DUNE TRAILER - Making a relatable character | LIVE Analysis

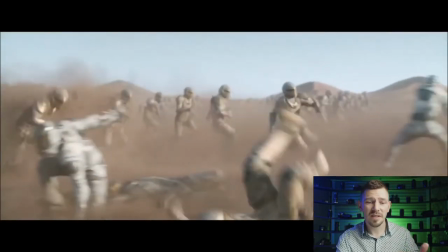2455s
Again, using color differentiation, because to be honest, a lot of their armor looks very similar.
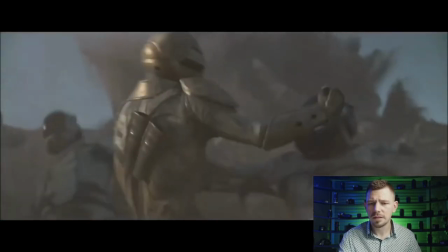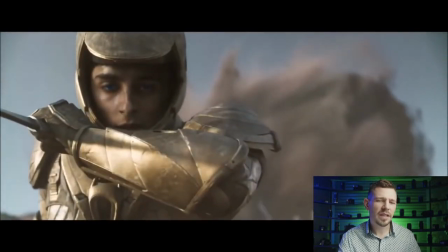2466s
I have a funny feeling that this shot's actually from the beginning of the movie, before the character changes. Because if you see, he's in very gaudy looking armor. His armor doesn't really suit that of the sand people that we have been seeing glimpses of throughout the film. And actually, we don't really get to see them much.
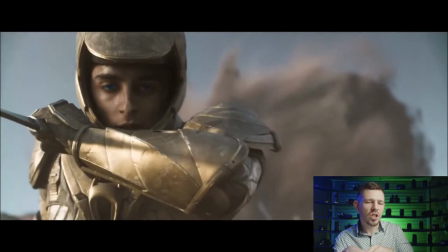2484s
This is a lot more about his own journey, the lead's own journey, maybe away from the family that he had.
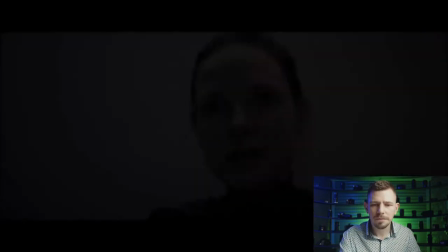2493s I don't know. It's time.
Beautiful.
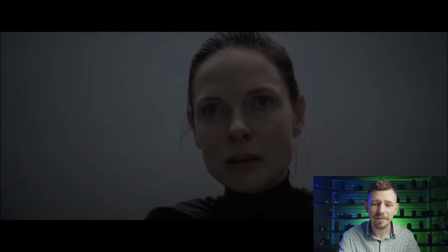2498s
You know, this is Denis Villeneuve waiting to give us a massive drop again. And then we get the biggest question of all.
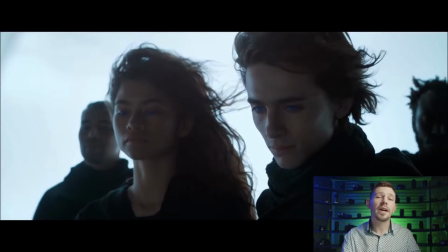2506s
All the way through this, we've seen these people with bright blue eyes, which is one of the most clearly aesthetic differentiators with this science fiction story over any of the others.
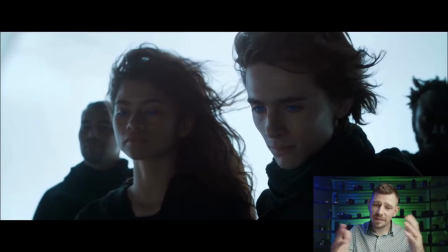2519s
And now he has blue eyes too. And we're like, whoa, how did he get blue eyes? This is a great way of ending the trailer, which I believe we're right at the very end.
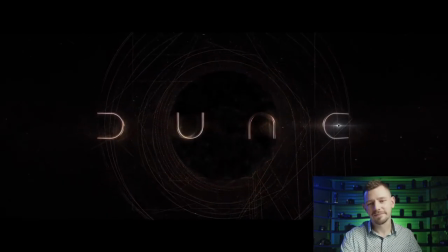2530s
Yeah, look at that. Can we just like take a moment to appreciate how beautiful that title is? And then also the sound, the music, the voice in the background is incredibly beautiful as well.
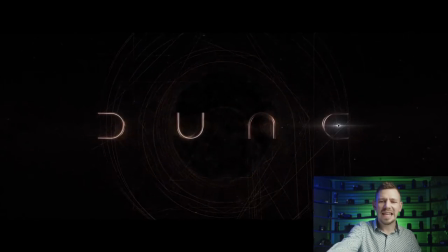2552s
And then look at the E. Look at that. A little solar eclipse star to create the middle of the E. It's just a really nice touch. It's letting us know we're in space.
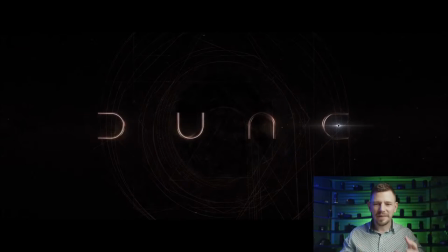2564s
This is a big galactic story, and it's going to encompass an entire planet's potential future. It's great. It's just constantly letting us know the scale of it versus the personal journey.
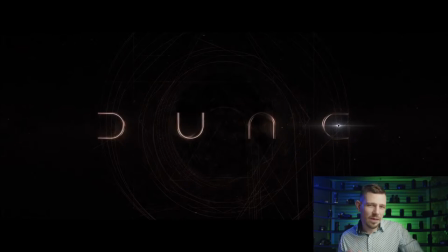2579s
And I think that's what a lot of science fiction movies, they either get the personal really good, or they get the scale really good. But I think Denis Villeneuve is got that really great balance between the two. And I think that's why, I mean, I personally get super excited anytime I see Denis Villeneuve's just doing anything, really.
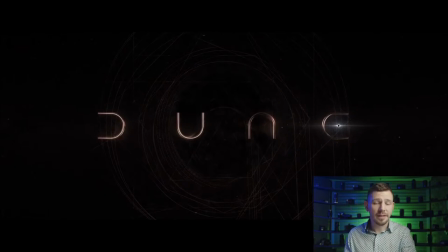2599s
You know, going to buy coffee. It's great. Huge scale. It's brilliant. So, guys and girls, sorry, apologies. Everyone, I really hope you enjoyed today's analysis. Do check out my other videos on my channel. And don't forget, I do release episodes on Thursdays and Sundays as well.
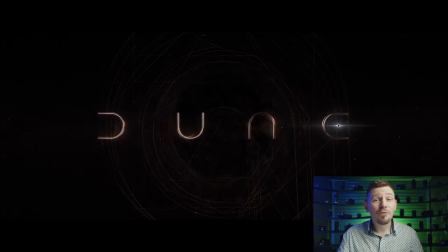2618s
And I really look forward to seeing you next time.